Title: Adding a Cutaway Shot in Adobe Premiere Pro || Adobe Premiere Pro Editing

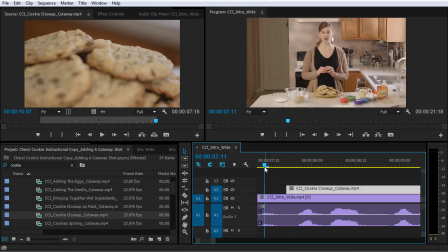8:12 So I'm going to trim this back and now check out what I have. Not flat, not too dry,
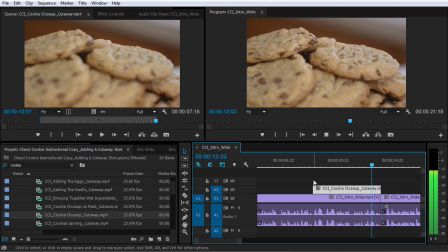8:18 delicious flavor, picture perfect, and best of all, easy.
Now, this still looks a little bit weird to me.
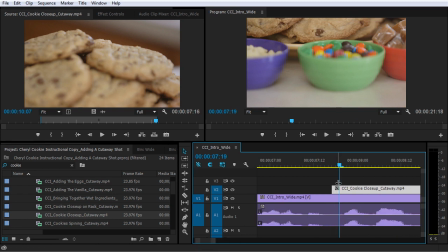8:25 So I'm going to zoom back in here. And another thing that I can do
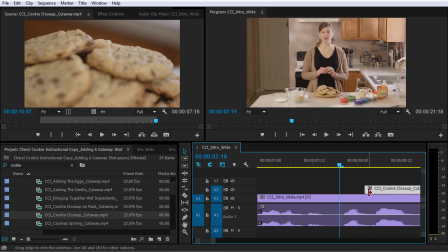8:31 is take it right from just before the camera starts moving, and then I can just stretch the clip out. And to do that, I'm going to grab the rate stretch tool, which is R on the keyboard. You can also see it's right over here. And now what I can do is grab the end of this clip.
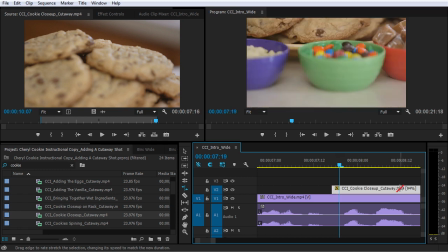8:47 What the rate stretch tool does is shortens or lengthens clips by either speeding them up or slowing them down, respectively. But it leaves the in and the out points unchanged, which means I didn't change where this clip was coming in. I only changed how long it was happening.
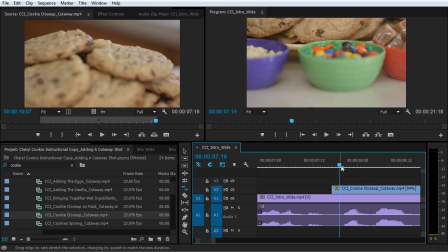9:04 So it's basically filling in some of the space between those frames so that I can get this nice start point that I was looking for before.
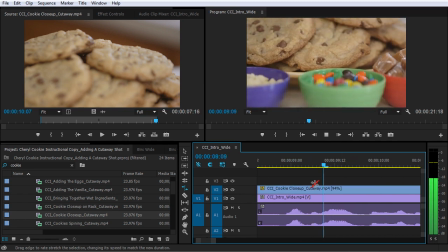9:12 Let's see what it looks like.
The right recipe. Not flat, not too dry, delicious flavor, picture perfect, and best of all, easy.
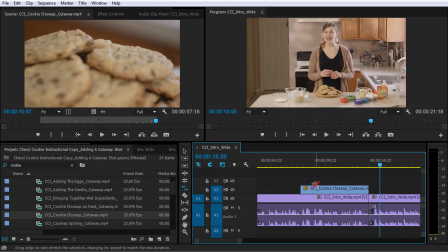9:21 Hi, That looks pretty good to me. I got the nice in point that I was looking for, and it was just the right movement for my eye. I got the right out point where it was just still barely in focus on those cookies.
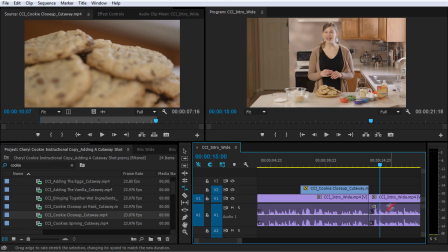9:34 And then it cut to this later take where Cheryl was delivering the end of the intro, and it was a little bit stronger of a performance. And again, to do that, I used the rate stretch tool, which is R on the keyboard.
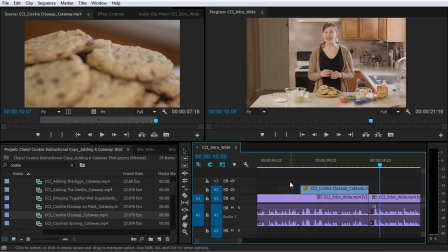9:48 I'm going to press V to go back to the selection tool here. So this is looking pretty good, but we're not quite done yet.
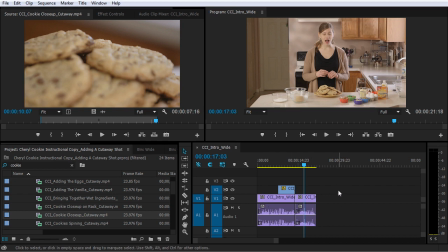9:55 In the next lesson, you will see how to use all the basic skills you've learned so far to build out the first few minutes of this instructional video. So check that out coming up next.